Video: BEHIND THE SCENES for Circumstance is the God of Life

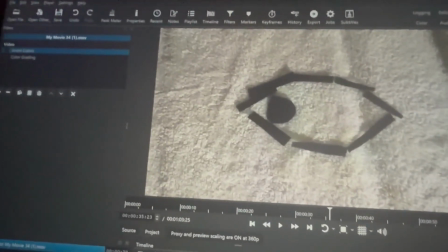8:15 But I have Shotcut open for some very particular edits because iMovie is more limited on what you can do.
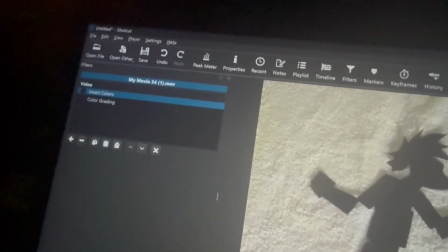8:22 So one thing I did, this is basically the main reason why I opened Shotcut, is you can see right here,
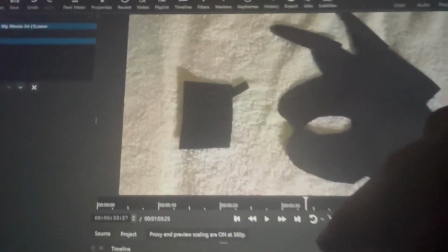8:29 I already added invert colors around the time that the hand flicks the light switch to get that effect.
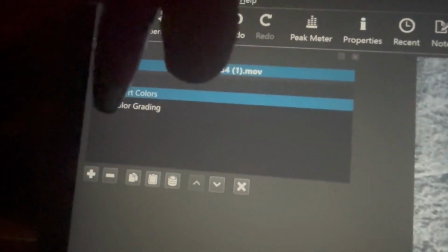8:38 And to further get more of a vibe that I kind of want, I just added some color grading,
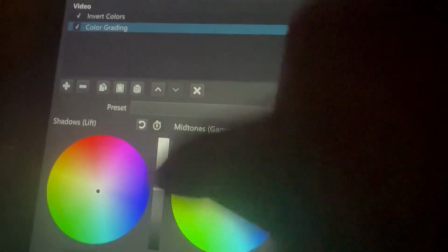8:44 and I just used these little sliders here to sort of adjust that, as you can see.
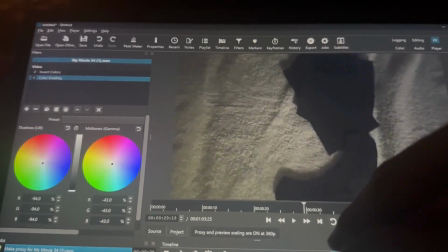8:50 Now, another thing I want to do while I have Shotcut open
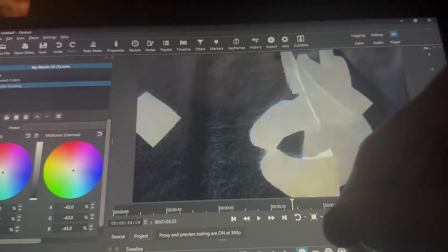8:54 is adjust the brightness at certain parts so that the lighting looks a bit more consistent throughout.
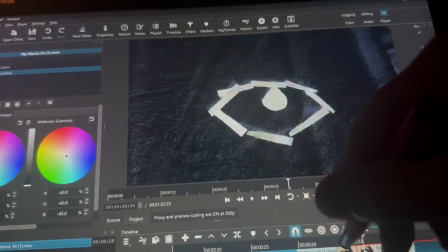8:59 So, for example, here, the lighting is, like, here especially, it's very
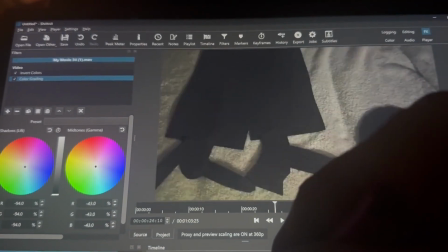9:07 noticeable how inconsistent the lighting is. So, for example, I'll just, let's see,
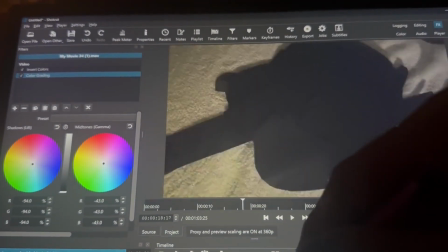9:17 I'll go around here.
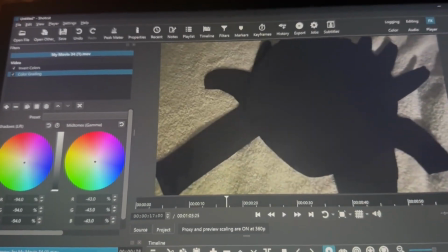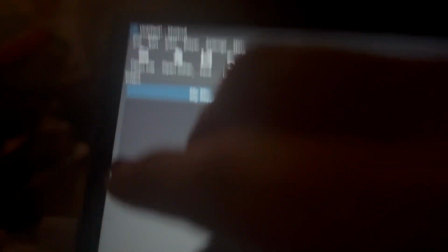9:25 So, now what I'm going to do is press this and
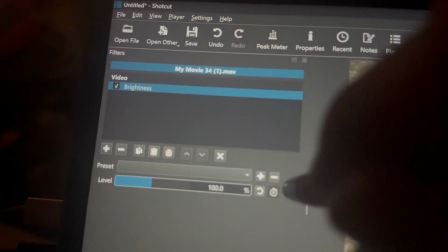9:30 go to brightness and just turn this up so that it's a bit brighter.
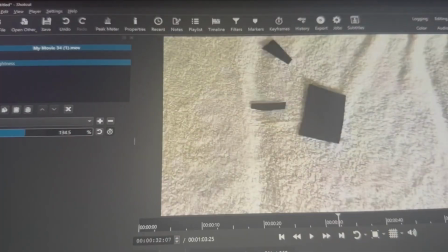9:36 And of course, I'll check along the way how it looks. Okay, it's still a bit inconsistent.
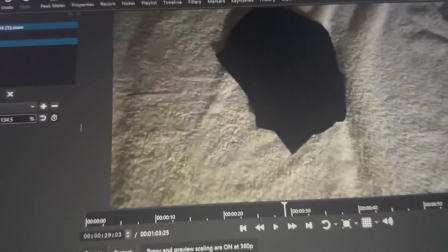9:47 So around here, once again, I need to make that lighting more consistent.
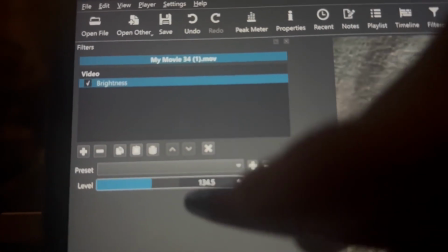9:52 And since I split it, I already kind of have that setting there too. So for that particular clip, I'll just turn up the brightness here.
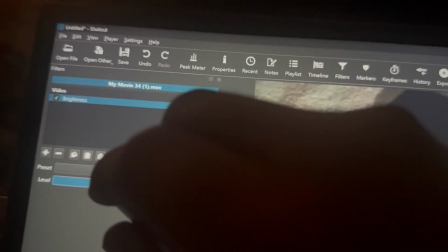10:01 Okay, just turn it up.
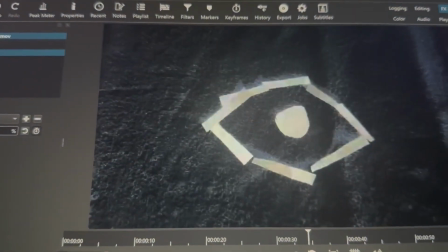10:06 And yeah, let me go back.
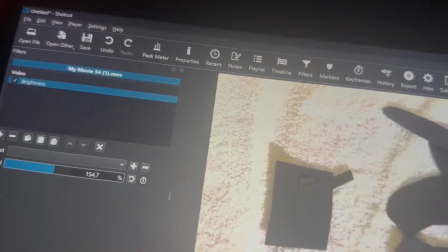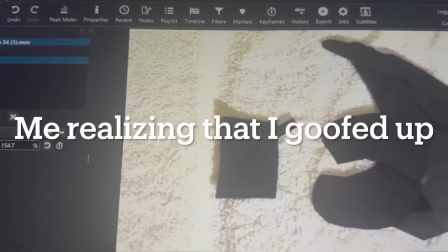10:18 Oh, I see what the problem is.
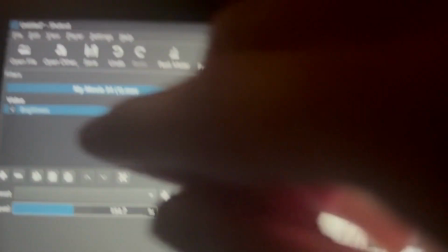10:24 Yeah, I kind of goofed here. I can just remove this. There we go.
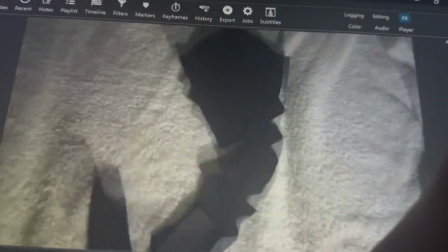10:30 We don't need brightness on that, because the point is so that this matches this.
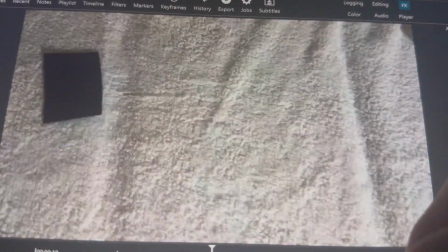10:35 Which, as you can see, I think I could... Well, let me take a look, actually.
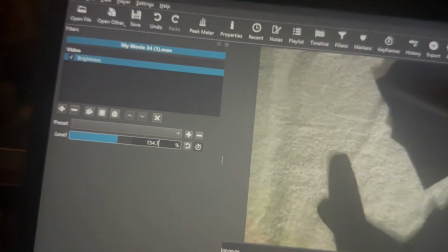10:43 A bit more, I probably do. Maybe... Okay, maybe this works.
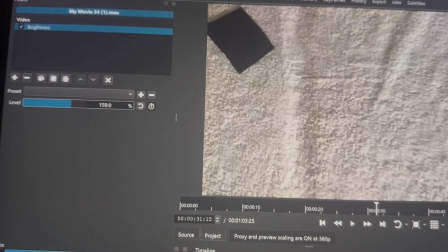10:50 Let's see that.
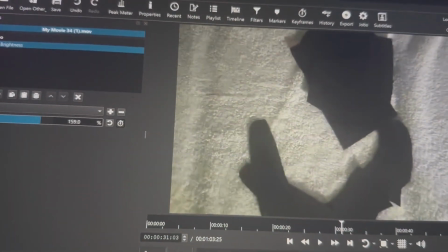10:55 Yeah, that's much better. As you can... I'll play it as one.
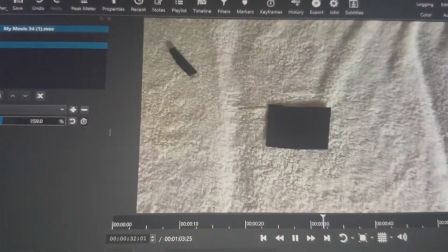11:00 As you can see, the lighting just looks a bit more consistent compared to before.
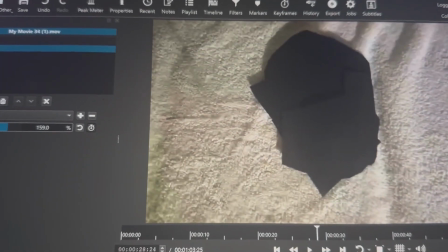11:05 So that's another thing I wanted to do while I had this open.
Wonder why they aren't seeing any signs?
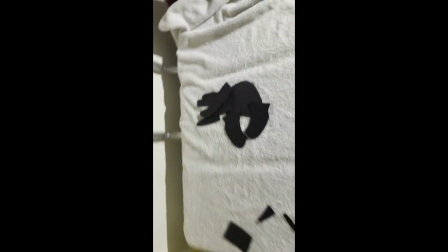11:10 Probably because not only did you turn off the lights, you broke them with your big ass fucking fingers!
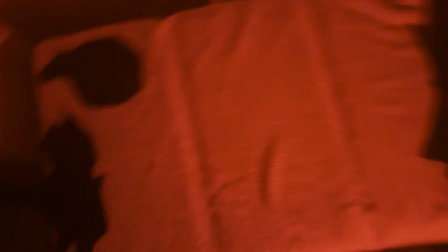11:15 Fix that fucking light switch, you fucking idiots!
Yeah, I was originally like going to get rid of the red light earlier, but honestly, I think I'll just keep it for,
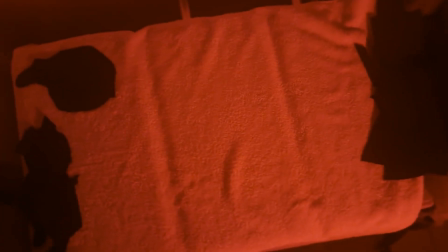11:25 I think I will keep it, like, until he gets the cage, and once he gets the cage, that's when the red light will go away.
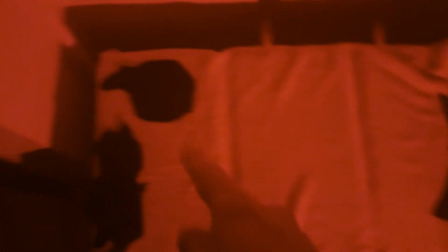11:33 Because, I mean, yeah, you stop destroying shit,
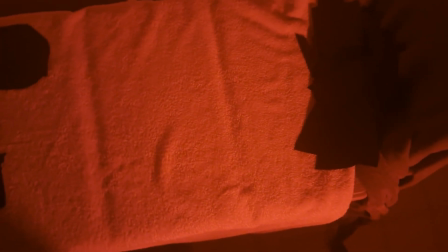11:36 but things are still tense because the authority figure is now angry at him for destroying shit.
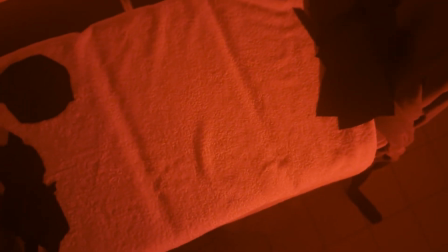11:44 And now she's going all flick mode, because now he's basically just another problem.
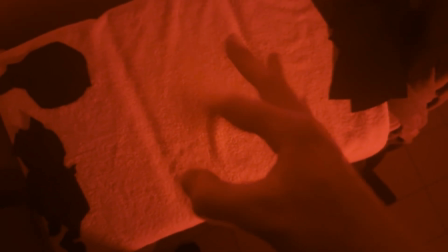11:50 And what do you do with problems? You flick them away. Because that's the answer to everything.
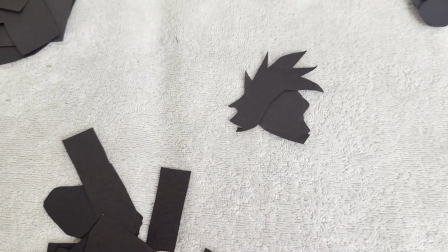11:57 Flick it away. This is the...
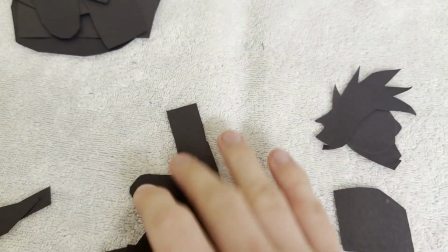12:02 Okay, so... Turn it around. It's probably... what am I talking about anymore?
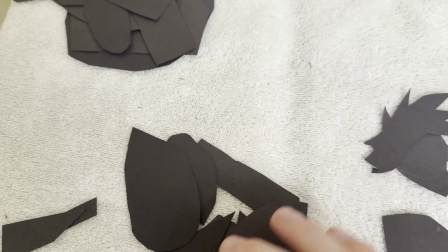12:10 Let's find the neck.
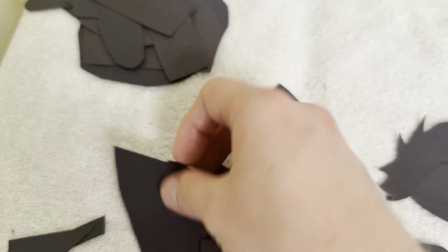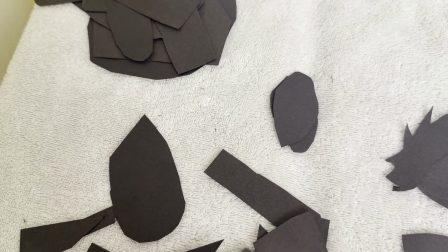12:17 Well, just any pieces in general I'm gonna find. Is the lower body.